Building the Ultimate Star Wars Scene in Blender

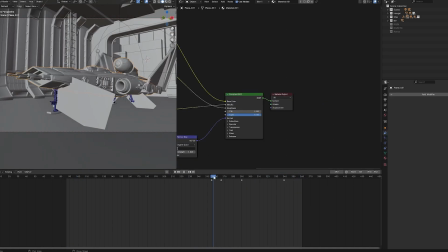[24:31]
Everything's connected to that, so I could animate this separately along its own path, and you kind of see that's that squash, like it goes boom and back up.
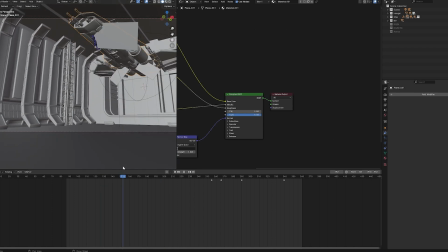[24:40]
You know, so it wasn't the hardest thing to animate, but it was a little tricky to get the timing right.
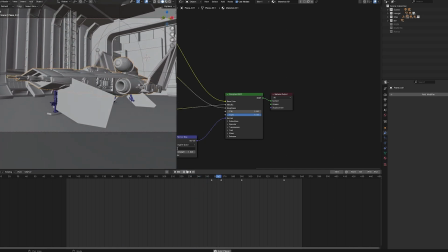[24:46]
Again, it's just, I think with animation, at least for somebody like me who doesn't do it all the time,
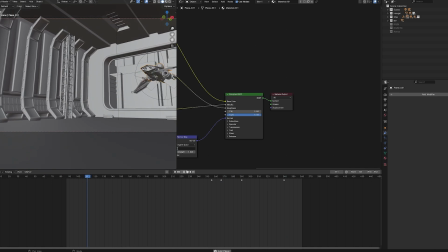[24:51]
it's just messing around, looking at reference, just seeing what you can get, and just
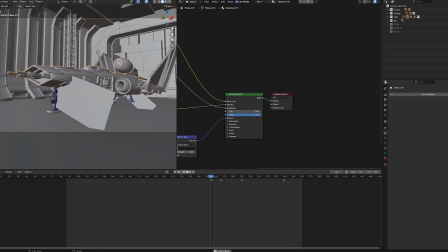[24:57]
kind of playing with new tools, just mess around. If you see a trick you can use it.
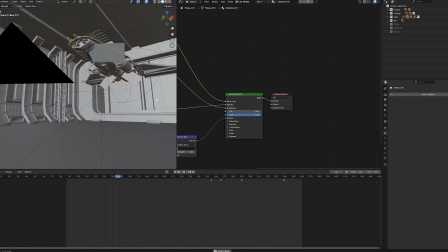[25:04]
But yeah, overall just very actually kind of easy animation. I don't even think with this one I did the curve.
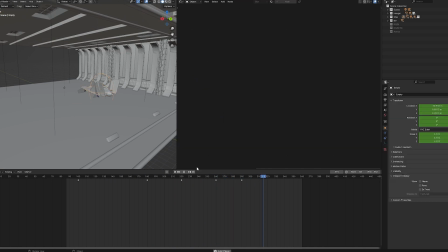[25:09]
Yeah, this one doesn't even follow a path. I ended up just animating the parent on its own. I ended up just being able to kind of mark points where I wanted it to be at any given moment. And yeah, I ended up just being really happy with this because it kind of does have a very like non-CG feel.
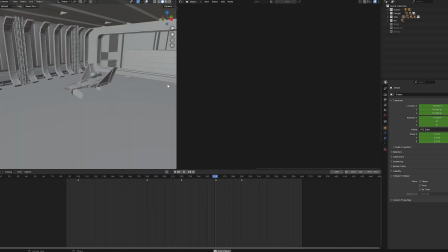[25:24]
I'm hoping, at least that's kind of what I feel from it, is that it's a little bit more floaty and a little bit more, like it has some kind of weight to it. Like you can feel the whatever's pushing up on it. I ended up just being pretty happy with these results. But anyways, that was kind of just an overview of everything I did here.
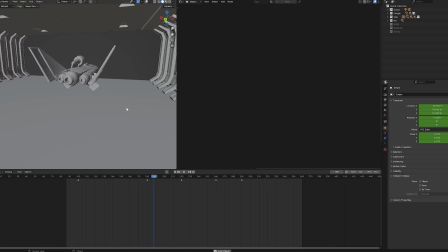[25:45]
I can show a quick layer of how I composited rain and everything, so I'll just open that up and just show you the second shot and what I kind of did.
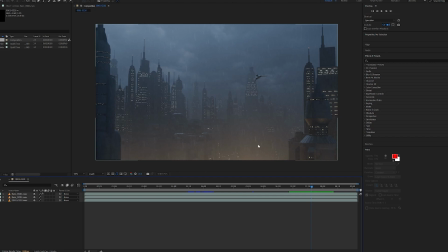[25:52]
So I figured I'd break down this shot because I thought this one was kind of cool with compositing. I'll do this and the final shot, but the compositing was actually pretty simple.
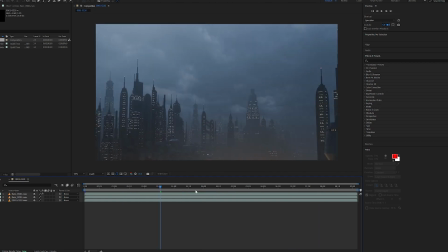[26:01]
So if you see, this is actually my final render out of Blender with everything as is.
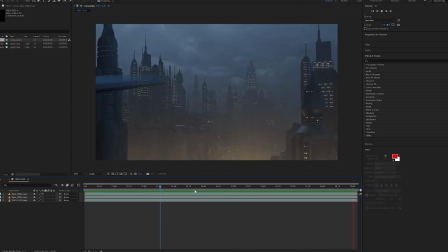[26:07]
And again, without the rain, it doesn't really cover up all the details. I ended up being really happy with the atmosphere and the lightning and everything.
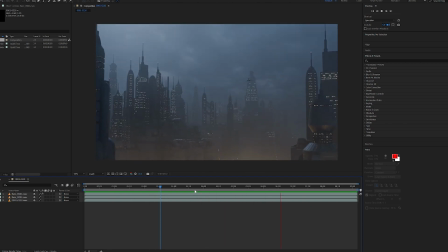[26:14]
I don't like how the lightning doesn't move under the clouds above, but it was just a little detail, and I figured, again, with the rain covering everything, what's going to be so noticeable. So once I added one rain layer, I added this one, which was kind of the background rain, and then I added this other layer,
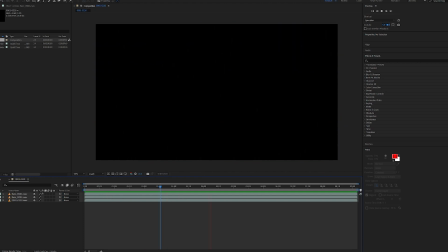[26:31]
which was sort of a foreground rain, and them layered together creates this really... Oh wait, no, this one was just a blurred... Yeah, I basically just put a blur on that one and put it on top to add a little glare to the rain, so you can see it kind of...
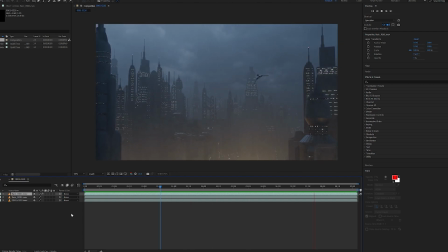[26:44]
It goes from a very tight rain to sort of a little bit more chunky, a little bit more interesting. It feels thicker to me. Again, I didn't love that the lighting didn't fully interact with the rain. Just because the rain is basically just an emissive particle.
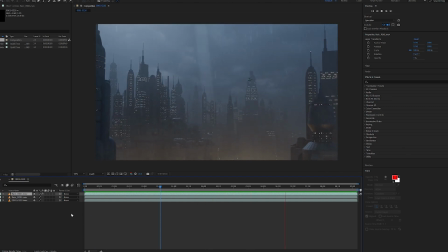[27:01]
It's just gonna output white, and then I rely on motion blur and transparency inside of After Effects to control that.
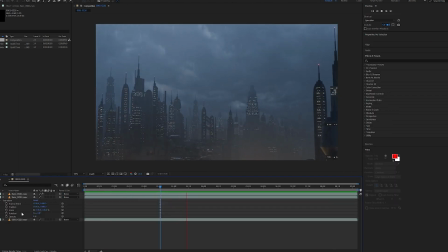[27:07]
Because as you can see, I went down to the opacity, and that's at 6%.
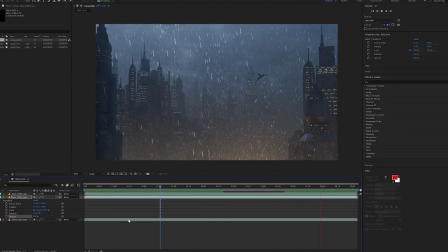[27:12]
If I put that up to 100. Just destroys the effect, at least to me. I mean, maybe some people would like that better. Maybe like 15 would work for some people, a little bit more dense. But I did 6.
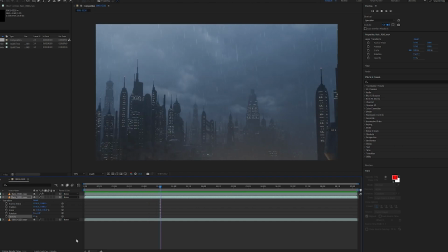[27:23]
I just found that it was, 15 works.
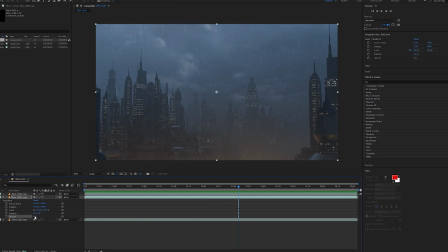[27:28]
But again, I was really feeling like a lower number, just enough to kind of, fill out the scene, add this constant motion, so you're not like hyper fixated on every detail, but rather the whole image kind of glues together.
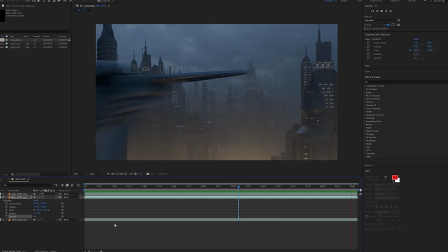[27:40]
And again, this isn't the final image. I ended up color correcting in Adobe Premiere for the final edit where I added music and everything. I added the Camino theme from Attack of the Clones. Not the best Star Wars movie, but arguably one of the best soundtracks in all of Star Wars.
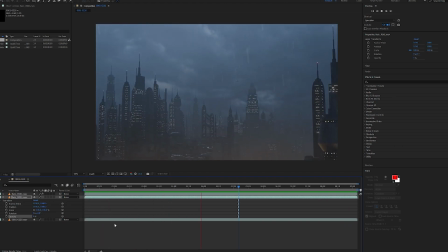[27:56]
And I might be controversial for saying Attack of the Clones isn't a good one.
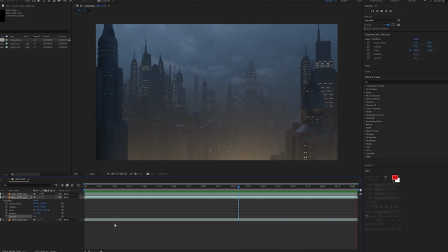[27:59]
I don't know nowadays, but that soundtrack hit hard, and I just knew for a rainy Coruscant scene, I didn't think there would be much of a better kind of thing, especially since the opening shot and everything feels like the opening of a Star Wars movie and needed that ominous music,
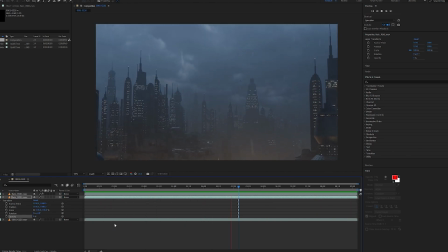[28:14]
kind of leads you into the story. And again, there might not be much of a story here. It's a spaceship landing in a hangar, but
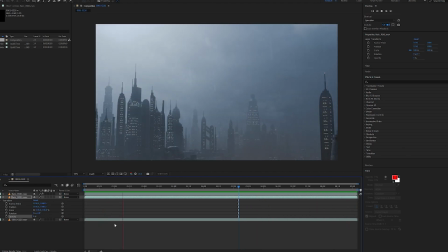[28:20]
I knew that just kind of tying all these elements together and color correcting after the fact,
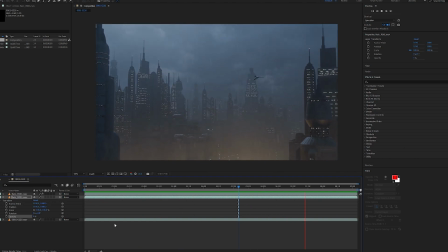[28:25]
all at once, having all the shots right next to each other and, kind of color correcting side by side, that ended up giving me a lot more control. But yeah, I was really happy with kind of the compositing. But let's take a look at the last shot I did, because that one has a ton of interest in compositing.